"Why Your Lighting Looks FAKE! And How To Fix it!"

Just today I got an email from a client from our most recent project, and I quote, "The music could not have been better." And all I had to do was describe the scene to Hans. Good old Hans.
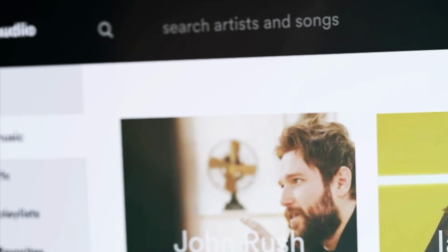4:20 And since Audio also offers a high quality selection of sound effects, you have a one-stop-for-all solution for as little as
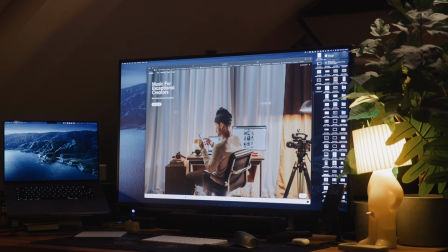4:27 $59 for 1 year if you use my code Cooper70 with the link in the description below.
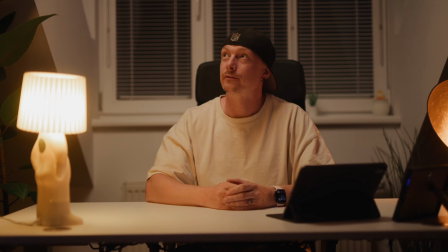4:35 When filming indoors at night, we also have to look for light motivation, trying to find the natural source in a shot. Here we obviously can't use the sun as light motivation, as we can clearly see that it is dark outside. Unless... Hey Siri, turn on the moon. Now we can use the moon as our light motivation,
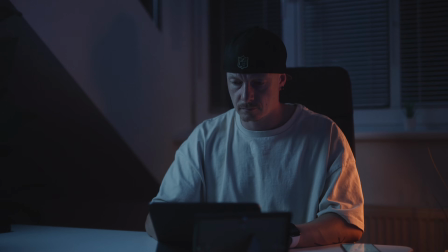4:54 turning our key light a cold color temperature and wrapping it around our face, for a really moody night scene. If this shot is too dark and moody for you, we can also use something as simple as a desk lamp as light motivation.
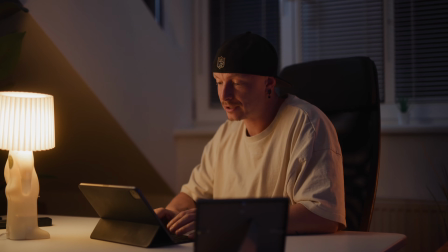5:08 We can use the exact same technique here, just making our key light warmer so it looks like it's coming from the lamp standing on our desk. And if this is still too dark and moody for you, we can bring in a top light as well to make it even brighter.
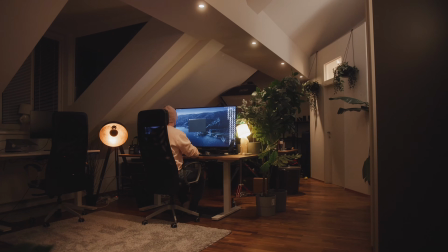5:20 In our opening scene, we could see that there are ceiling lights.
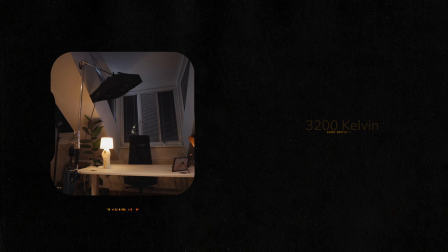5:24 So by adding a soft light from above, we can add even more light to our scene without making it look unrealistic.
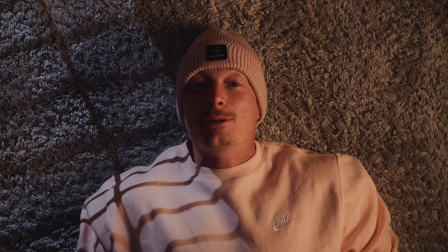5:30 Another way of selling realistic lighting is to keep your light consistent throughout your scenes.
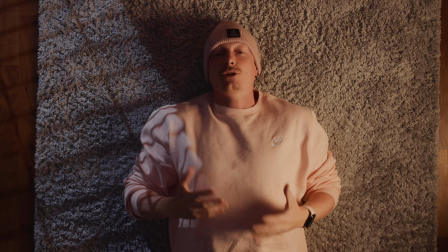5:35 This can mean one or two things: direction of light and quality of light, where one might be a little bit more important than the other.
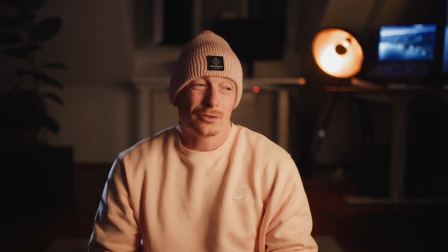5:44 It could be weird switching angles and then all of a sudden your light is coming from a totally different direction. Hold on, let's rewind.
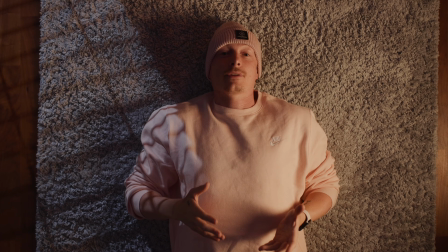5:52 This can mean one or two things: direction of light and quality of light, where one might be a little bit more important than the other.
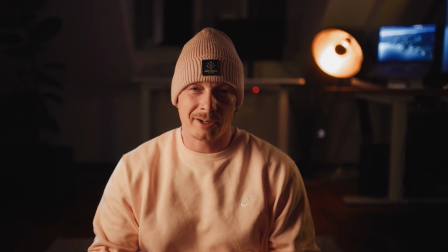6:01 It could be weird switching angles and then all of a sudden your light is coming from a totally different direction.
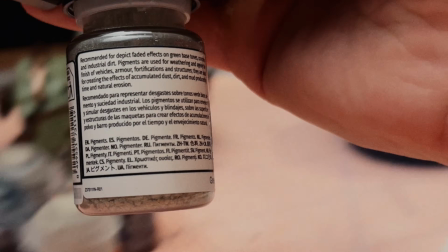6:08 There's one more ingredient to consistency other than light direction, and that is quality of light. And for this, let's look at our opening scene. Just as before, we will use our establishing shot as our reference shot.
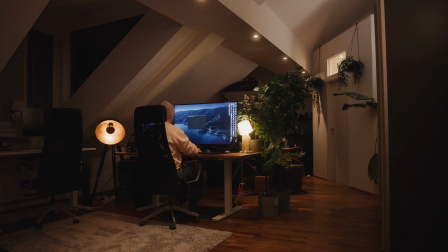6:22 Here, we're not using any additional lighting at all. All the other lights are the existing light sources in the room.
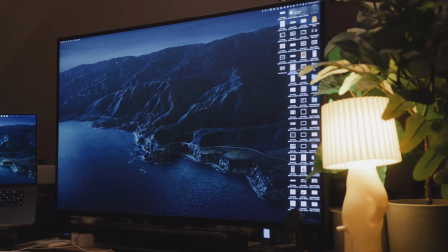6:29 We have the ceiling spots, my hipster lamp, my desk monitor, and our Shyman P. For our medium shots,
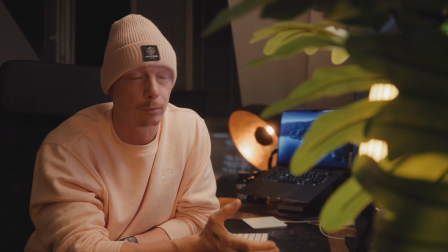6:36 I wanted a far softer light source, so I brought in a light mat overhead with a softbox.
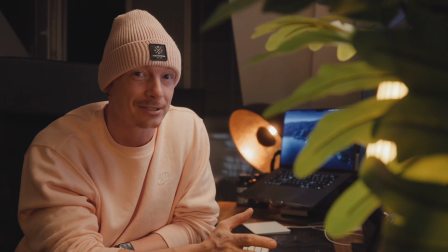6:41 The direction is the same as our ceiling lights, but the light is a lot softer.
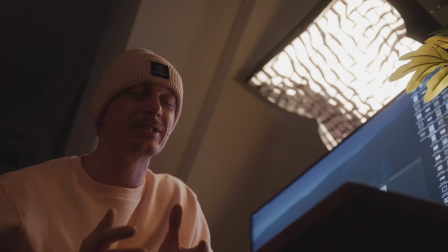6:46 Just make sure when bringing in your own soft lights to not mix them with the harsh lights on location. If you can't turn them off, then tape over them, or put something in front of them, or even screw out the light bulb.
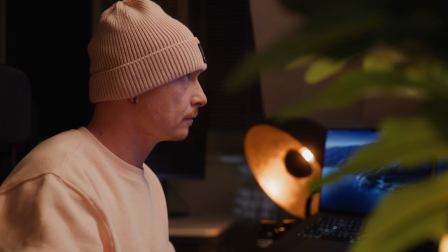6:58 And usually, the closer you get to your subject, the softer the light should be, as on the wide shot it's easier to get away with harsher lights.
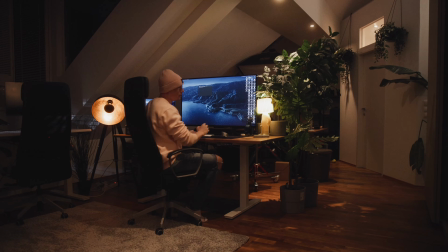7:06 The lighting in our establishing shot isn't soft or pretty at all, but here we can get away with it, because we are so far away.
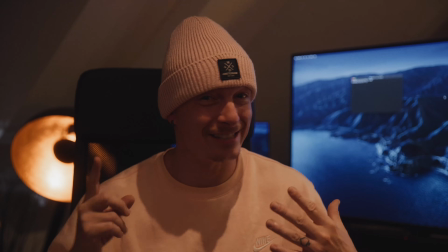7:13 But as soon as we come closer, this doesn't look good at all. Yuck! And this brings us to the conclusion of our video. We take our wide shot to establish the direction and the quality of our light, and this is what we call light motivation,
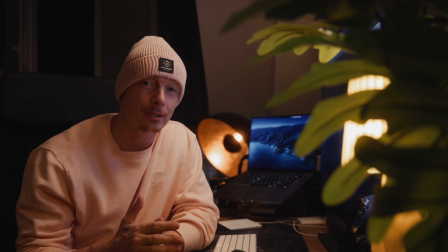7:28 as we can now bring in our own lights for the medium and close-up shots to mimic the existing lights on our location,
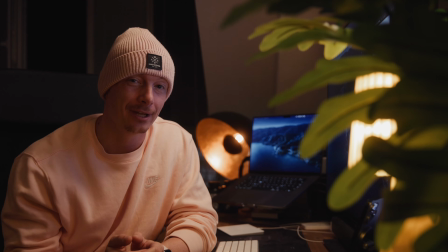7:35 to not only make it aesthetically pleasing but also make it look realistic. And if we've done our job right, it looks like we didn't light anything at all.